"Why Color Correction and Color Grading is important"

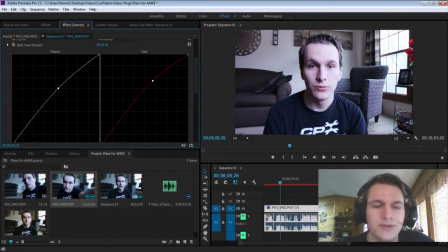Like even this much brings out my skin tones a lot better, as you can see, which is the most important part, is the face, because this is a vlog. You do really want the focus to be on my face.
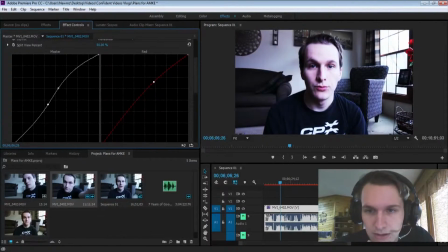So I guess what we could do is we could bring down that just a little bit. Here, we'll move this up.
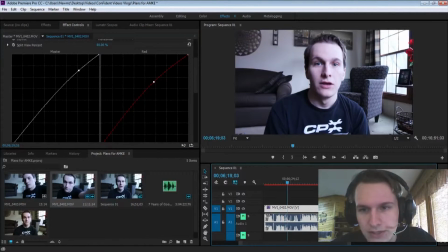So obviously you don't want my face to be overexposed either, which it kind of is in some of the shots. However, there's not much I can do for that. And then what I did is I brought this in, I took the blue down.
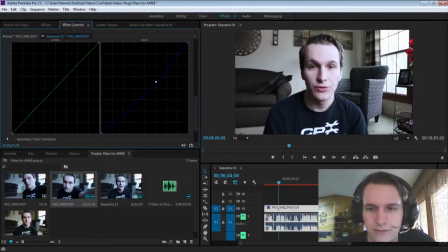So that's basically what I did. You can also mess with the greens. Obviously, if you had more green, it's going to look like that. But if you take away green, it's going to look red, because the opposite of green is red, and that's how RGB works.
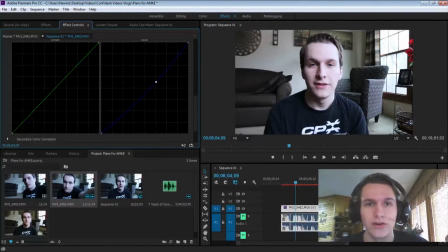That's how I did it. I put the effect on the entire shot, so I don't, like, after I do a shot, I don't stop recording. So I just do the entire shot. One thing I did do is, because Premiere was running a little bit slow, because as you can see, this red line means that it may run slower.
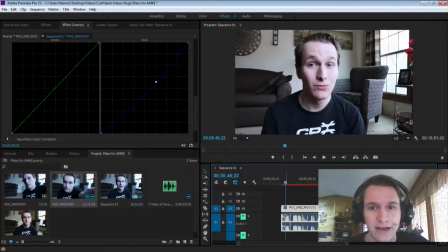When I was doing playback, it was lagging a little bit. See if it does it this time. Yeah, so as you can see, it sometimes skips, and so you want to hear audio cuts. So a pause in the audio is a cut. I cut out a lot of uhs and ums and likes and all that.
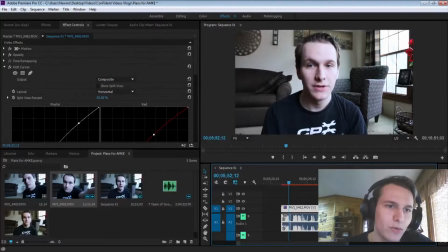Sometimes it works. So what I did then at that point was I just turned off the effect by hitting that FX.
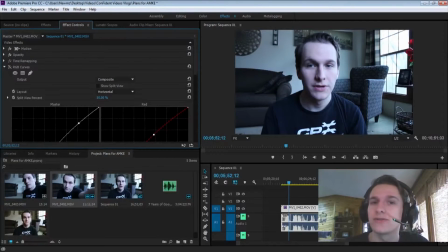I cut it up, and then I manually re-entered. What I would do is I would do this. So, and then let's say this is the Final Cut version. I would click this clip, and then I would click this clip, would click this clip, and so on and so forth.
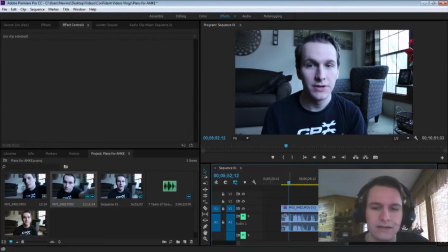So that's how I did it, and that's pretty much all there really is to it.
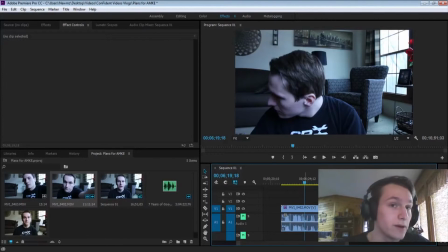You can go into it a lot more than this. You can do a lot more. Let's see if I can bring it back up. You can also do three-way color corrector.
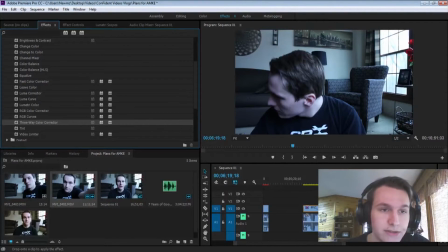There's a lot of options in not only Premiere but After Effects as well.
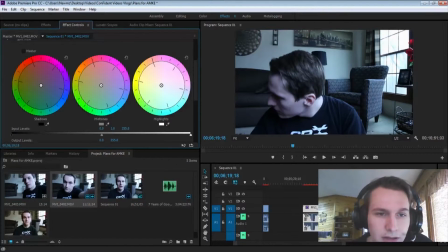This is another way so you can work with the midtones and the highlights to kind of get a feeling that you want.
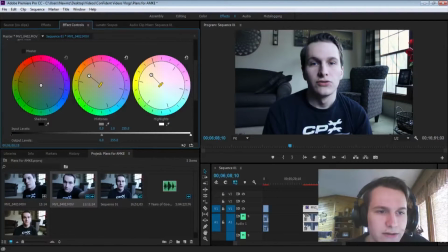So if you wanted to, you could make all of it almost exactly the same, and it would almost give you the same effect. However, if you wanted your highlights to have a certain color to it, so any of the high ends on,
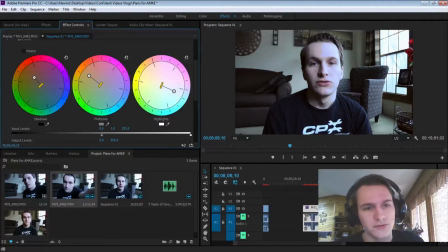I believe it's a histogram, I will edit that in if it's wrong. So anything that is on the high end of histogram will change to a certain color.
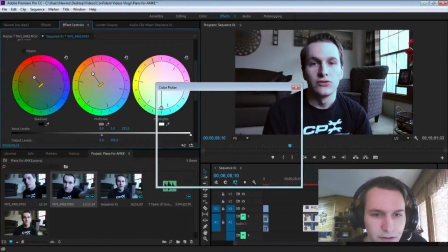So let's say I want it really, really freaking, oh, you can also choose what color you want it to be. So let's say the highlights are here. You can, yeah.
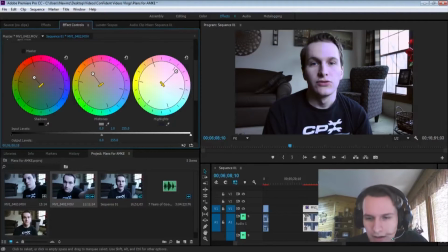So this is how you do it in Premiere. I don't know if I have After Effects on here. We'll see.
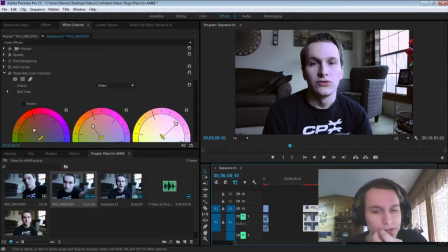I don't have After Effects installed on my personal computer, but how you would take it into After Effects is you would right-click and you would do Replace with After Effects Composition.
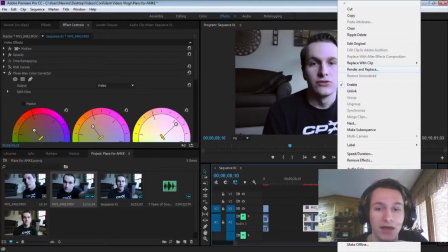And what this would do is it would load up a new After Effects file and put this clip in a sequence, and then you could also do everything in there. And then when you would close After Effects, or you would save it as a file,
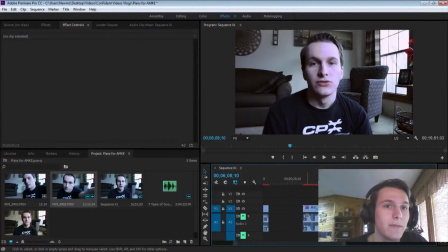whatever you would want to do, it would automatically come back in here as an After Effects file.
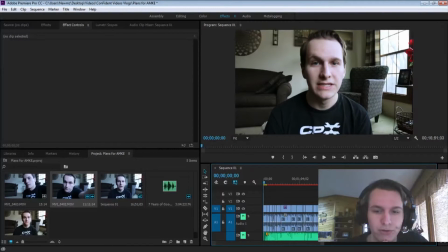In conclusion, with just this tutorial, there's a lot of ways to do color correction.
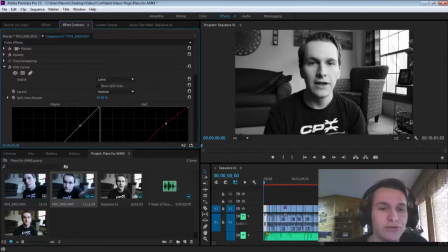I recommend doing curves. I think it's a lot easier to do because, especially for beginners, it is important to do. Like I'm saying, it's a simple process too. Like that took me all of 5 minutes to do. It takes me 5 minutes to do this. Like it's pretty easy to do, especially if you know what you're doing.
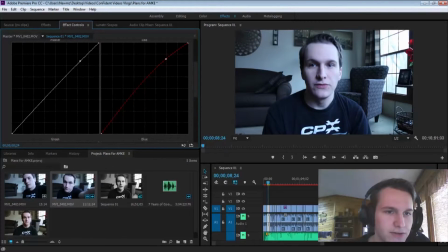I moved the master up just a little bit, not even barely anything, just because it was a little dark. Move it up just a tad, move that up a tad, move that down a little bit,
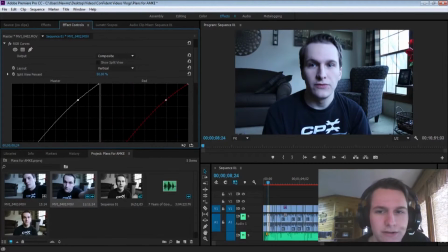and then what you get is just this. And that just makes your video look a lot better, because you don't really want blue in your vlog. If you are doing something like a short film, that would be a lot better for that.